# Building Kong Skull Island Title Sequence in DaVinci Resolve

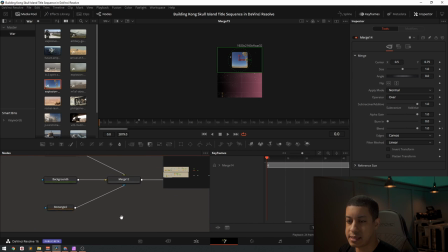20:33 There is another way of doing it, but it gets a little complicated. So then the second half of this, so let's come over a little bit more.
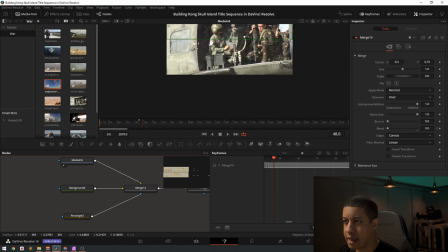20:41 I have my actual shot here, right?
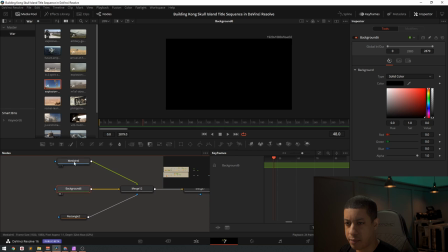20:47 And I don't know why I put that on a background, but I did.
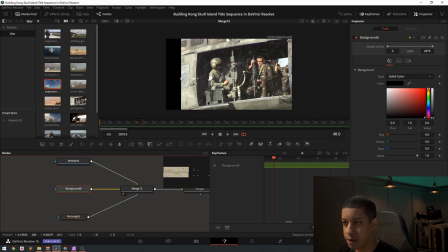20:52 Oh, I know exactly why. Yeah. Because I wanted to cut off the edge. Because initially I had this as the full size, and then I was like, that doesn't really kind of make it look like it's vintage, like all the aspect ratios are all jacked up.
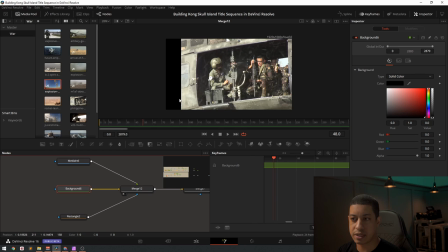21:06 So I just cut off the edge, and then I was able to put some, like the dirt was able to shine through here a little bit better. And then I was also able to add that text over here. So here is those lines that I had.
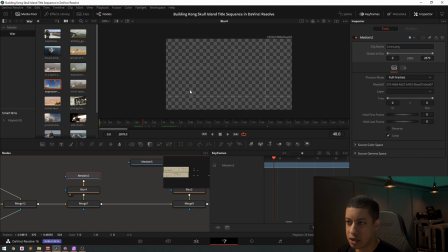21:24 And I just added a little bit of a blur to it.
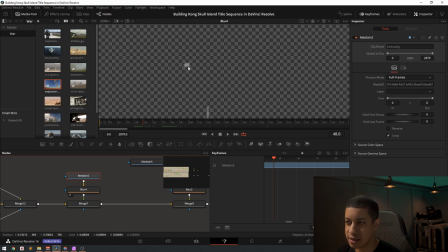21:28 And when I added in the blur, I was looking at this, I was like, there's no way anyone would ever be able to read those numbers now, but whatever.
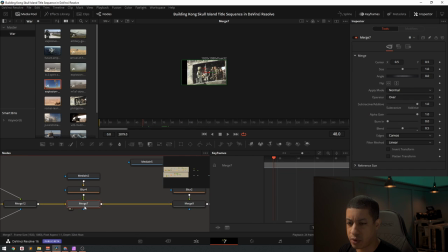21:35 The other thing that I did with this is I reduced the blend, and that's kind of like how bright this, all this stuff, because this is all going to be the foreground, how bright that foreground element is going to be. So then coming down a little bit more, now here is where I'm going to be adding in
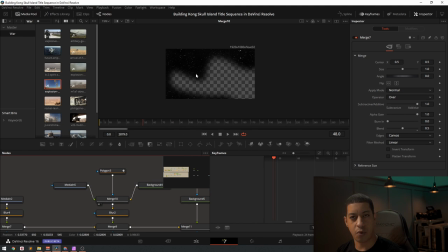21:55 the dirt, and like I said, I want same thing here, I want to make it a little organic, so I cut out a little portion just so it's not over the whole frame, blur it out a little bit.
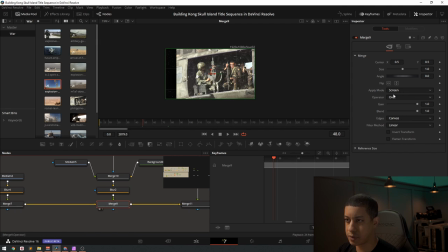22:07 Then here, instead of coloring it, I just add it screen so that it gets rid of that black and all the bright stuff stays there. And then for here, this is where
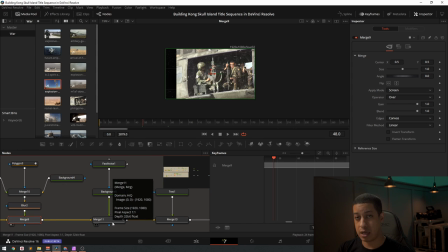22:21 normally if I was making a project, I would use like real lens flares and that kind of thing to add that little bit of color. But the easy way that you could go around doing that, if you don't have access to them, or if you just kind of want to do them yourself, is using the fast noise.
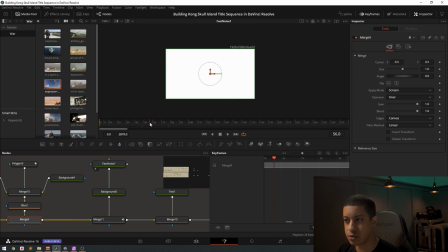22:35 And as you can see, if you set up fast noise correctly, it kind of works kind of nice, where it's so big that it kind of like adds all of these like little gradients over the whole frame. And then so I take that fast noise and I pipe it into a background, which is just like this purplish color.
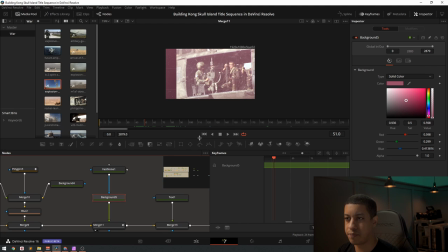22:56 And just to make it simulate like a coating, like the like the vintage lenses would give, like that coating color. Anyways, so then I did that, and then here, just random ass text.
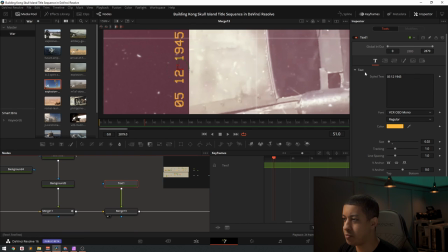23:10 I ended up using like a VHS because I was trying to think of like when you take a with the old like film cameras, when you take a picture, it would have like this, you know, blocky font. So I just used this VCR font that I have had on my computer for quite a while.
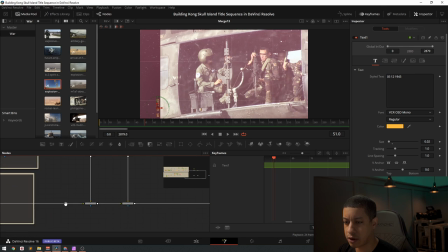23:27 Just threw that down there. Worked out great. So then we're adding that to the whole project.
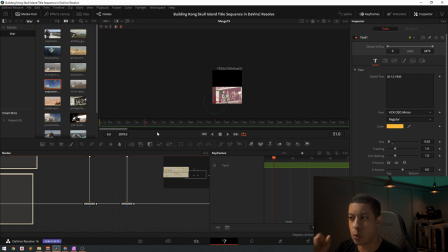23:34 Obviously right now you don't see them. And the reason why is because if I was making this into a big project, what you wanna do is when you're done using a section of your nodes, you want them to be off.
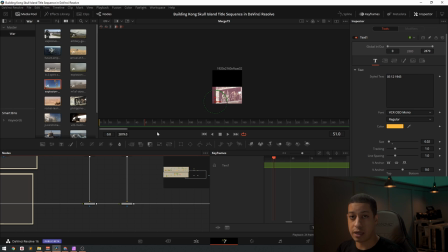23:49 You don't want them to be running, because if you have all of your nodes running and they're not actually visible, it's just extra computation time that's not needed. So when you turn a lot of nodes, what their functionality is, when you turn their blend to zero,
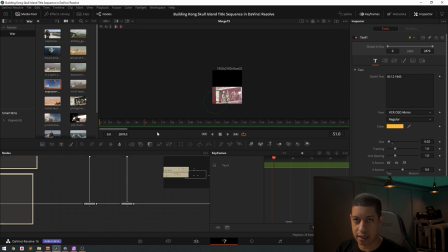24:06 then they don't process anything along that part of the node tree. So that's what I ended up doing here, so I don't have to deal with that. Kind of saves you time with rendering.
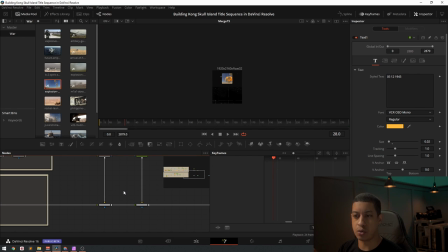24:18 But it's on, and it's only, they're both only really truly on when they're going to be together. The other thing too that I didn't mention here is that in here, I also have it set up to not start right at frame zero, because you bring something and it's going to start at frame zero.
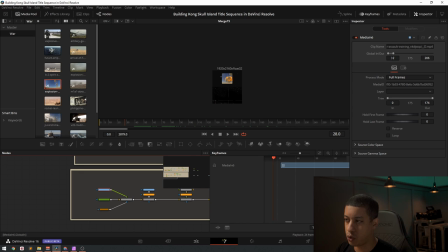24:36 So instead of that, I have it start at frame 32. And at frame 32, it's going to start here at frame zero.